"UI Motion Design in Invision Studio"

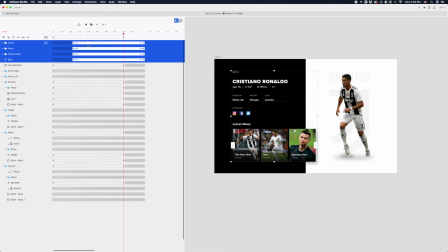So I don't want this stuff to fade in until this panel is established. And actually, before I do that, I think I want it to happen a little faster. This is too long.
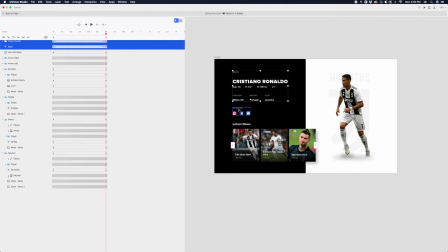Yeah, that timing feels better. And now let's, sorry, there's a helicopter going by.
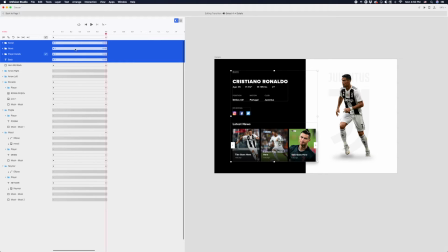We will delay this stuff coming in a little. Even more. So basically this panel is looking like it's pushing Ronaldo to the right.
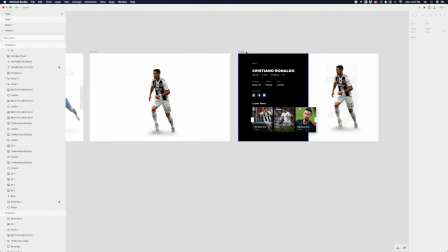Now, one thing I want to do though, I want to make sure that these are sort of aligned
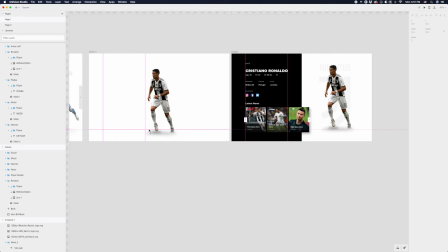on the bottom. So I'm just going to draw out this guide and I want to, you see how Ronaldo's foot here does not match his foot here. I'm just going to make sure that,
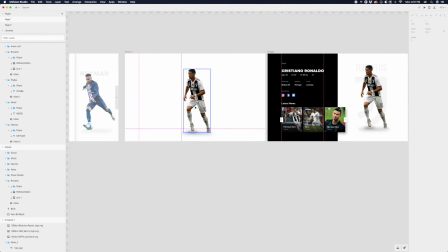let's see. So I want to move him up one, two, whoops, let's take a shadow with him.
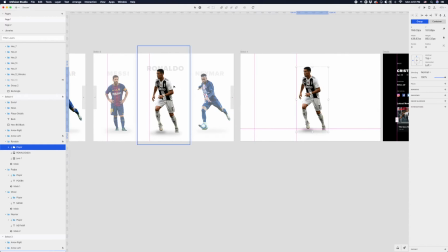One, two, three. I'm going to do the same thing here. I'm just going to move this entire hover state up.
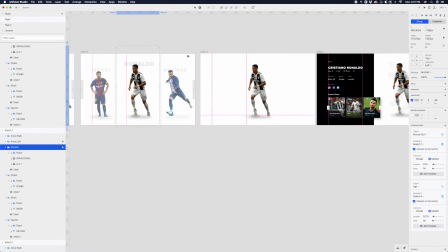One, two, three. Let's hide those rulers. And let's preview what this looks like now.
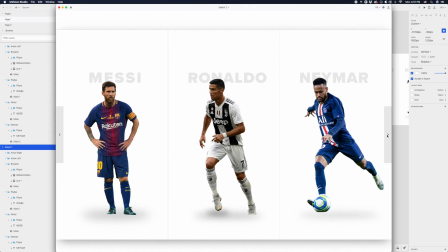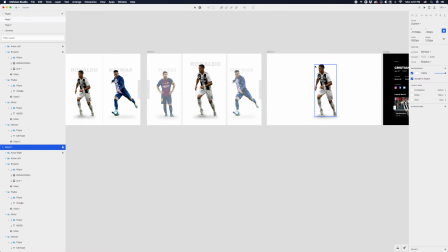And something weird happened there. What happened? Oh. This Ronaldo needs to move up 30 pixels.
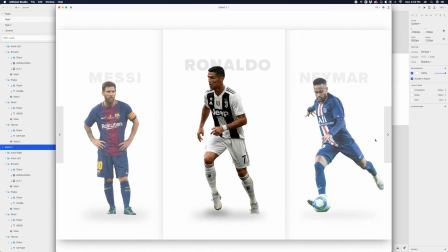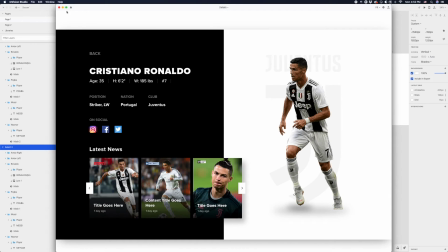There we go, that was nice and smooth.
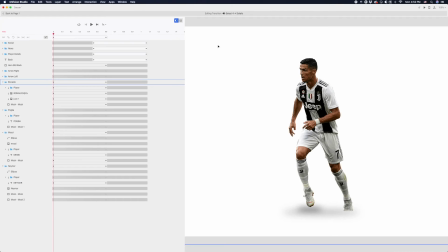But one thing I wanna do on this timeout transition, I wanna change the easing to ease out.
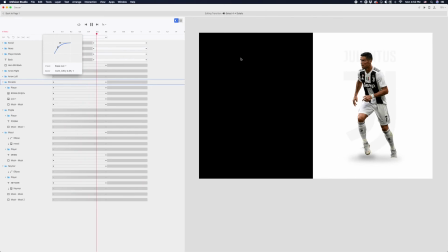So I wanna decelerate stuff because we have stuff coming in. So usually stuff that enters the viewport, we want to decelerate it.
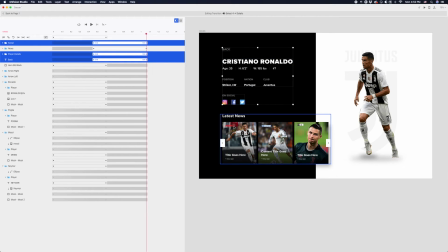And when we mess with the easing, sometimes we have to also adjust the timing of some stuff. So I'm going to actually delay the stuff even more.
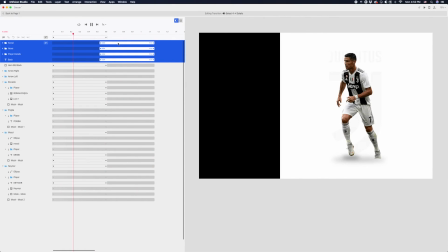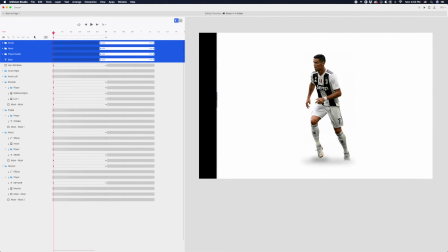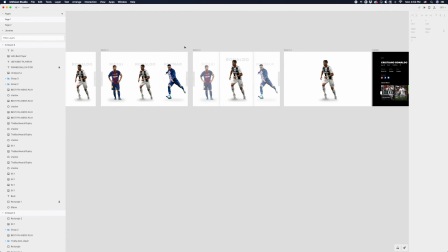And that's looking pretty good. So from the top, start at the player select.
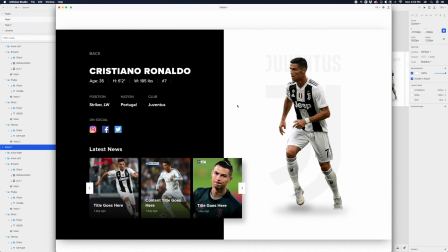Hover, and we get this nice, smooth, seamless transition to this detail view.
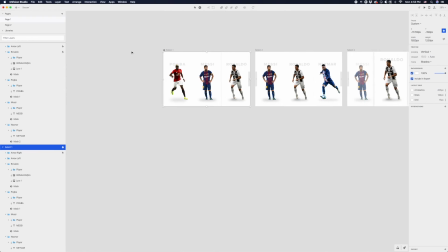One more time.
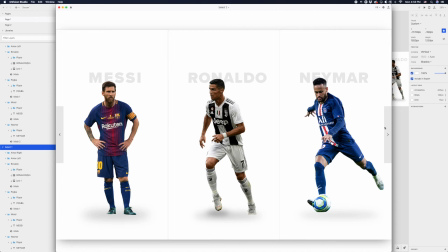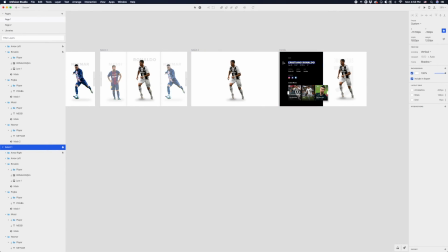And actually, because we ease that stuff out, we decelerate it coming in, it's really fast initially.
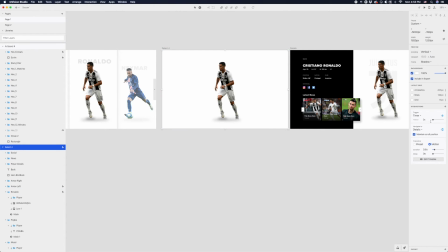So I actually just want to kind of hack this. I want this timeout to take a bit more time. So instead of timing out immediately, just to compensate for that ease out, I'm going to make it timeout 0.2 seconds.
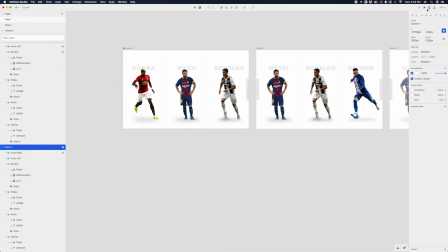So that should help a little. Let's see.
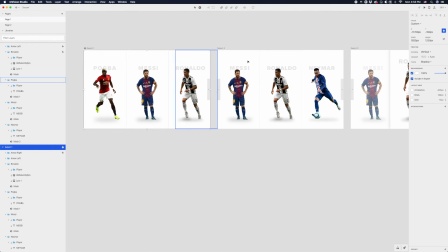Yeah, that felt better. And I still want to delay this stuff a little more coming in here.
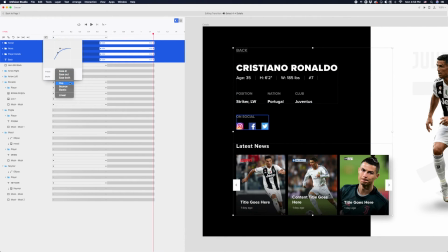And this stuff actually doesn't need to decelerate. This stuff can just ease both because it's not like sliding in or anything. It's just like fading in.
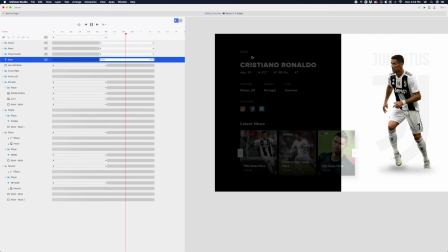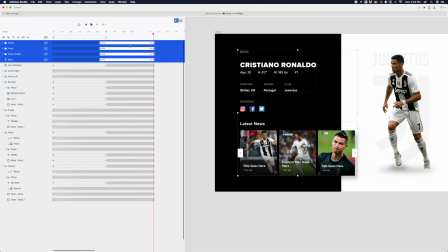But now it's taking too long, right? So I adjusted the easing. We gotta compensate a little on the timing.
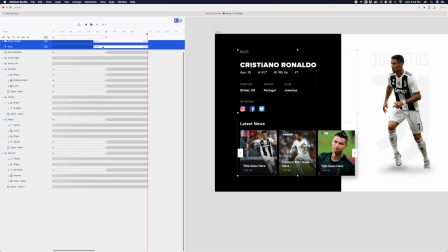A little bit more. And maybe it doesn't need to take so long to fade in. Yeah. All right, from the top.